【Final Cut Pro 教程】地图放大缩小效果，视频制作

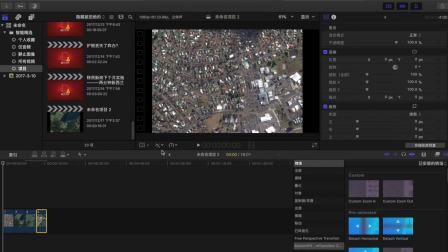好 存了4张图之后呢我们再变换一下4张图的大小
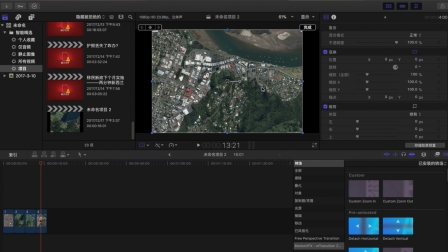因为我们存的尺寸的比例和我们这种导书的视频的比例不是不一样的为什么 因为大家看那个角落里是有字的我们要把它放大到可以把这个字给去掉这个时候呢
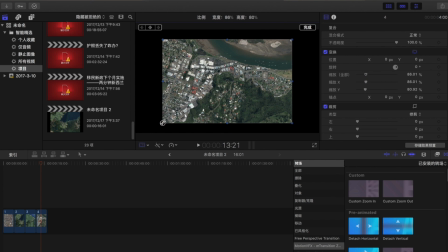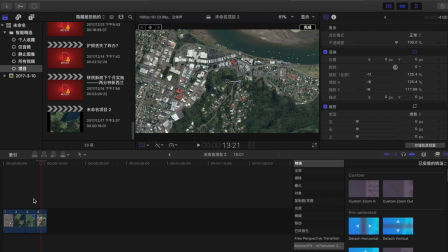OK 放大到这么大然后所有的图都是这么放大
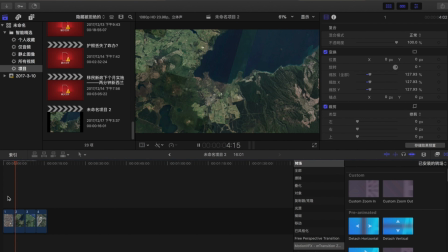然后现在如果试播放的话就是给大家的四张图没有什么特别的
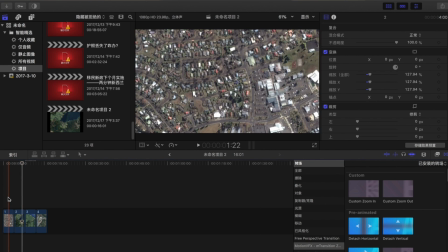然后这个时候呢我们就要加效果然后这个时候呢我们要加匀层的效果
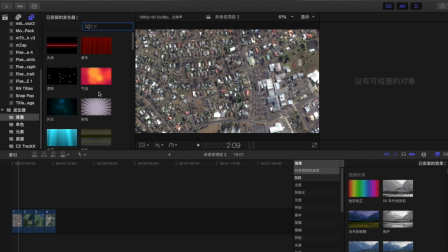在背景里面有匀
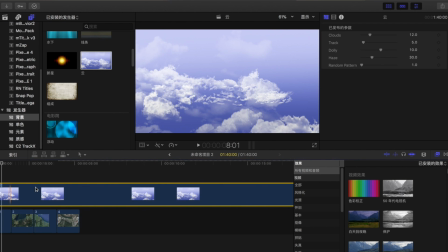把匀加上然后光加云,大家可以看到完全不是我们想要的效果
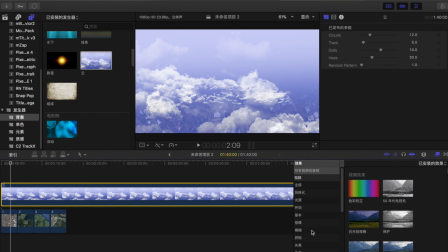这个时候呢,我们再选择抠像抠像有个抠像器第一个,把它拖过来
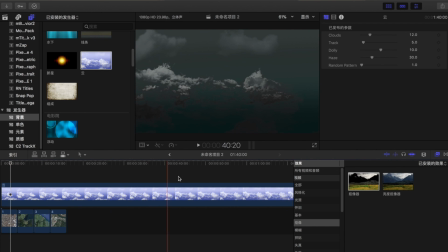然后大家这时候再看,这个云就有一点抠出来的感觉
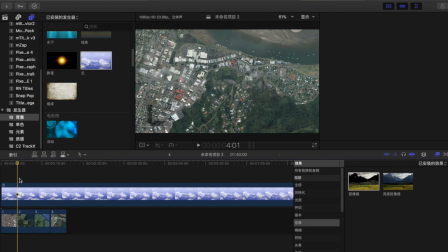当然因为每一张图的云是不可能一样的
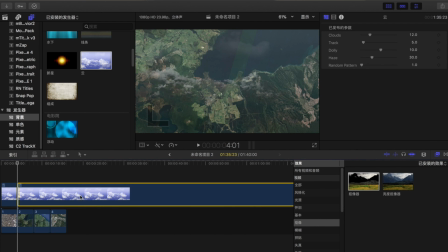所以说我们要把
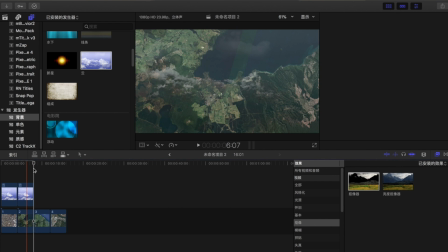一个云复制然后再Cmd C
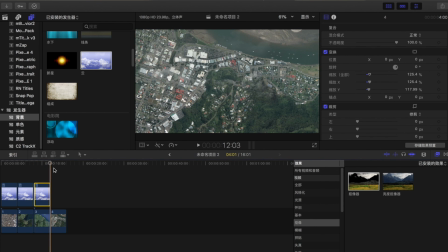然后Cmd
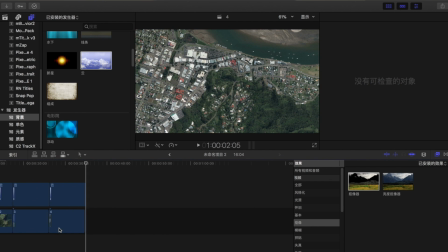V复制四次这样我们就出来了四种独立的云
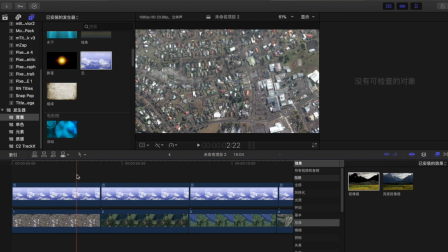当然这种四种独立的云还是一样的所以我们要在这调一下因为这是在低层的所以云会比较少一点
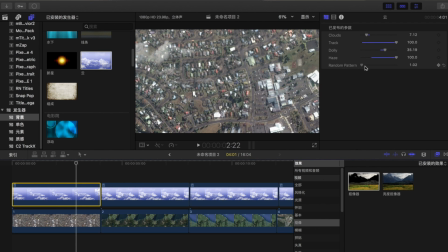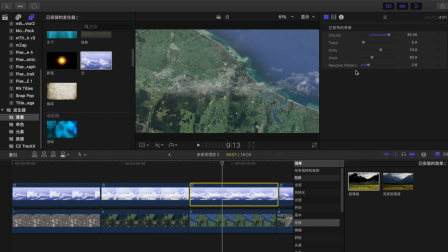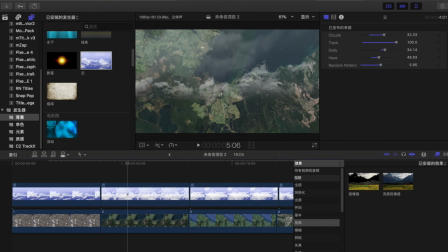然后OK我们调到每个云都长得不一样就可以了然后这个时候呢我们要加效果加手持的效果
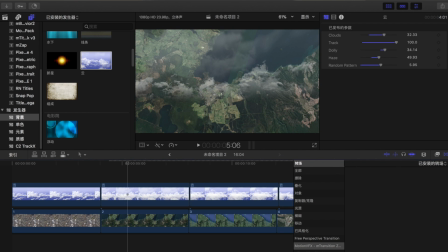因为在高空中拍摄的话模拟无人机的话会比较抖所以我们要加手持的效果手持的效果要给所有的云加上
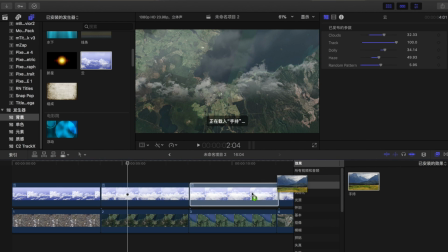要给所有的云都加然后不光要给所有的云加手持的效果还要给所有的图片也要加上手持的效果
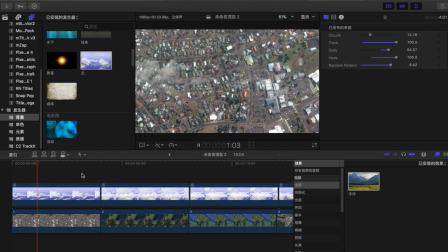OK 然后这时候大家看一下有一点点那种感觉了手持 但是手持这个shakenings 20有点高差不多在10左右
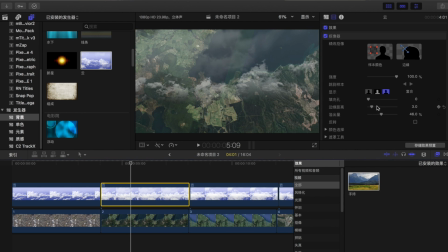调到10左右都OK把所有的手持都调到10左右
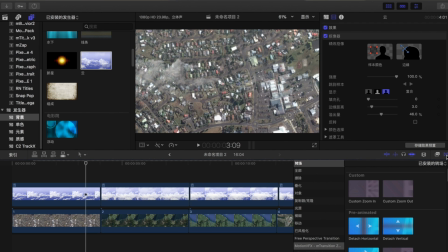OK调完手持的效果呢我们现在要加转场的效果
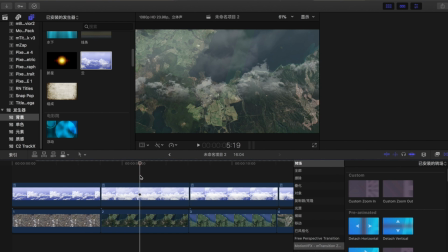转场的话第一张图到第二张图就是镜头的zoom out
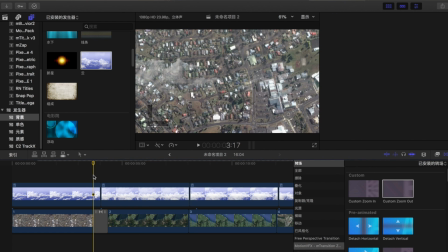加zoom out的效果
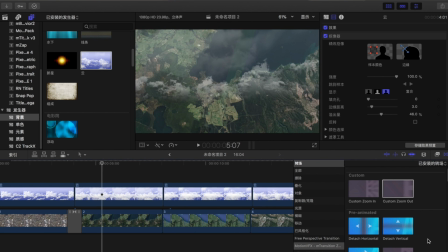对zoom out的效果然后第二个到第三个这个就是完全的转换长久
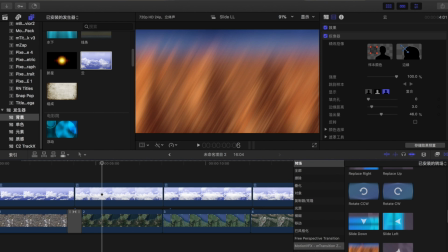就加一个转换场景的slide就是OK
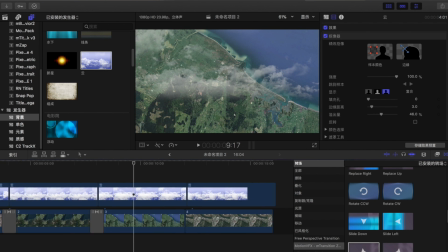对就这种效果然后第三到第四呢是从高空到低空是宿命的效果
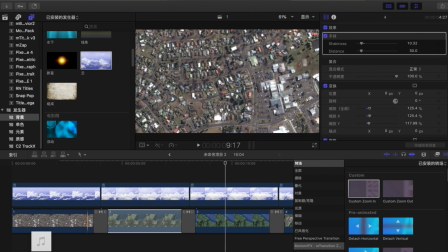做完效果之后呢我们加一个音乐比如随便加一个